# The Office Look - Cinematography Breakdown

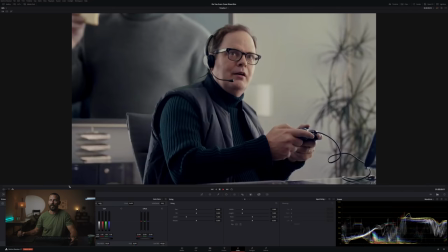[4:09]
We're laughing at this point. This is bread-and-butter stuff here. Same thing here. Ta-da!
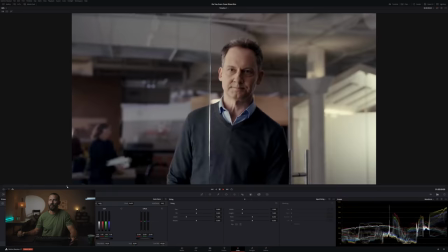[4:14]
Now, you look at the shadow difference as we move in, everything is softened off.
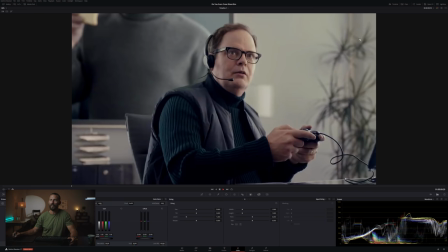[4:19]
It's also got a little different color to it. Feels a little bit warmer, but basically same idea. If you can do this shot, you know how to do this shot. You're like, oh, I can't this one can't be so dark and moody. Well, you know what that means? Just bring this light around more, so you can get more in here. Don't, don't, don't do this.
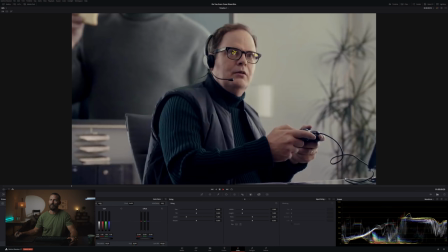[4:37]
Don't just push light that way, right? Bring it around, wrap it around. You see your little eye lights there, don't get it in the glasses, everybody do not get it in the glasses. And then we just run this edge down. See how this edge light here, see how it stops here on the face? It doesn't hit the nose. Do not hit the nose with the backlight.
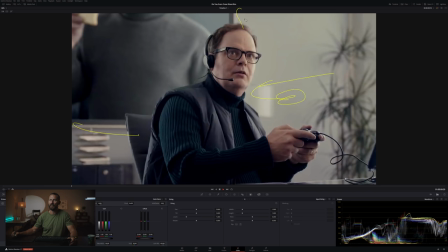[4:56]
And then we've got little points of interest back here, you know, the little sections just to keep things thickening up, and then our little tiny table down there just sets the scene and allows it to feel three-dimensional.
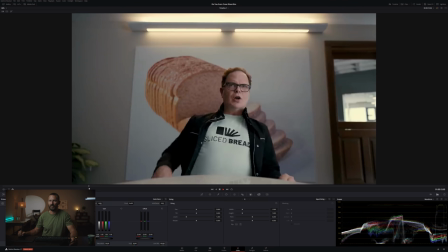[5:07]
Cut in, all of this stuff is pretty easy, right? Exact same lighting setup. I only point the same stuff out over and over again because I get constant feedback from people of, this might work for this scene or my particular thing, but my story is like this, and so that means I have to change everything about cinematography. It can't be the same. You can't just do the framework all the time.
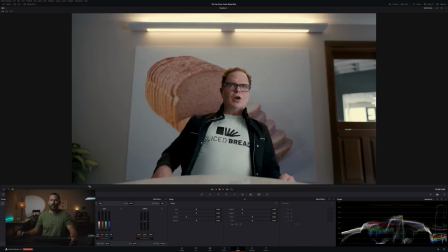[5:26]
It just doesn't look right. I mean, literally, it's in every one of these shots.
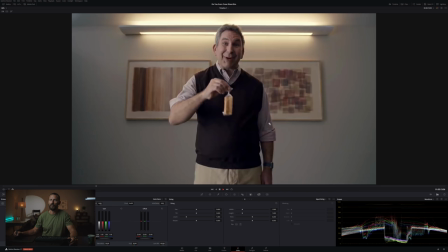[5:32]
Old mate, key light, shadow, little edge, right? Key light, shadow, little edge, key light, shadow.
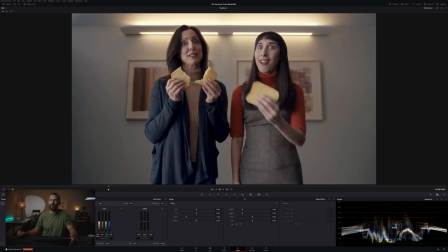[5:39]
Whoop, and up. And you can even see in here, it's a great example. So say you're only gonna do a single, right? Of these, in this space, you're only gonna do a single. You want a little bit more moody? Push the light that way.
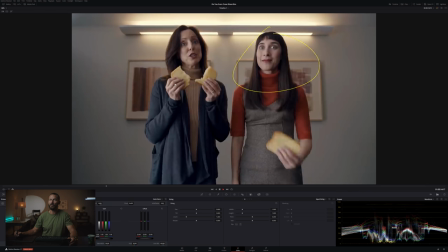[5:51]
So you only get half of the face lit. You want a little bit more Hollywood slick? pull the light closer to the camera so that way you get to the other cheek. Okay, same exact light, two different positions. You don't even have to go out and do the test yourself.
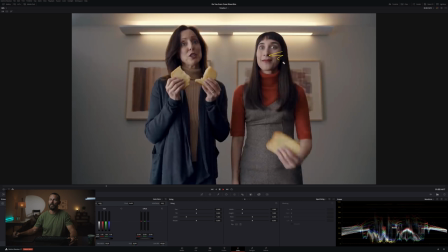[6:06]
You can just look. Oh, look, which one do you like better? Well, for this story, sort of let's make them look nice rather than making it look like a she-wolf, right?
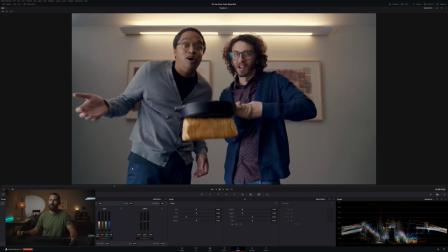[6:14]
You don't want to do that. And same with this. She where the light is versus the wraparound, non-reflective glasses. almost got out of the frame.
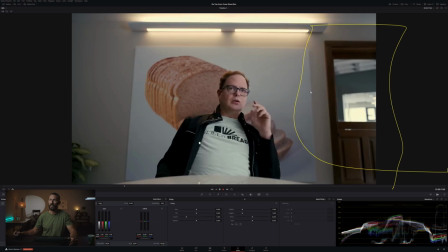[6:26]
Now, softness. Let's talk about just how big this thing is and how this light is completely separate from the light in the background. So that is what you have to start with. Let's imagine this is not a set. You'd have to be balancing to this. If you can put ND on the window, go for it.
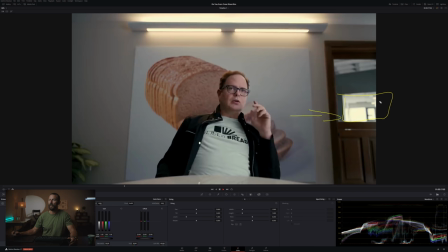[6:40]
But if this is actual day, this is the entire thing that you're balancing your whole entire shot to because you don't want it to blow out and clip and look like, you know, horrendous. So you can put a net on top of there. You can put ND right on top of the window. and then you're balancing, say you can't dim this. Well, now you got to balance everything to that, right? To the levels that you want just below the light. Take what you can't control and that's what you balance to.
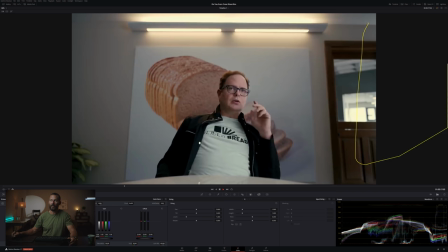[6:59]
You get something enormous over here, big. If you think, oh, we can do this with a four by frame. Whoa, look at that. I said big, it went big. You know, you think, yeah, you can do it with a four by frame. It's not going to look as nice. Go bigger, go bigger with a grid.
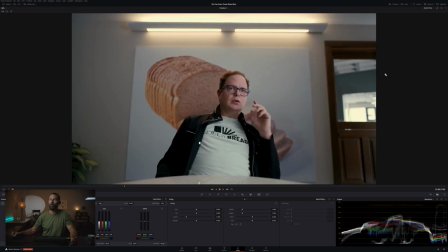[7:14]
Keep it off of this back wall, which means if you've got to keep it off the back wall, you have to come at a pretty steep angle, which means you need something big enough to wrap around because if you do this with a four-by-frame and you start wanting to wrap it around you're going to start seeing it over here which is what you don't want keep going where is it papers thrown I
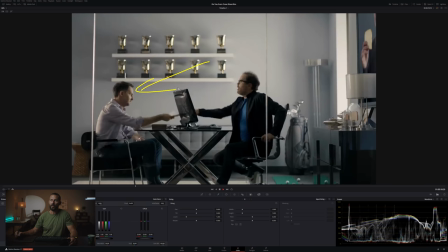[7:31]
mean same stuff here right why does it why is the lighting so harsh because the shot is so wide we can't get in there and soften it up and make it
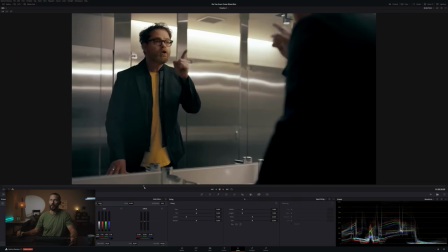[7:38]
feel near as manicured as the rest of this job this one's good a little edge you're like oh a little edge they probably plan that no you can't come around anymore because you see yourself in the mirror, right? Then up here, we've got our little push light, which gives us our key.
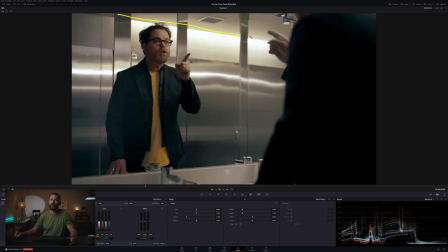[7:53]
We're happy because it's above the glasses, so we're not going to get any reflections. We'll run that line down there, dark shoulder, and this is a layered image. Lots and lots of layers here. Background, interest, interest, interest, cutting through there.
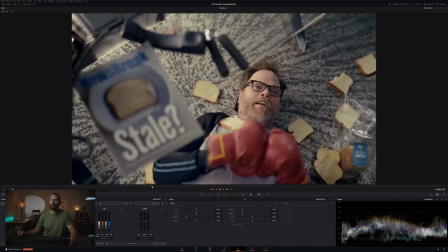[8:08]
Lots of neg down there, and we're laughing. Come around to the box scene.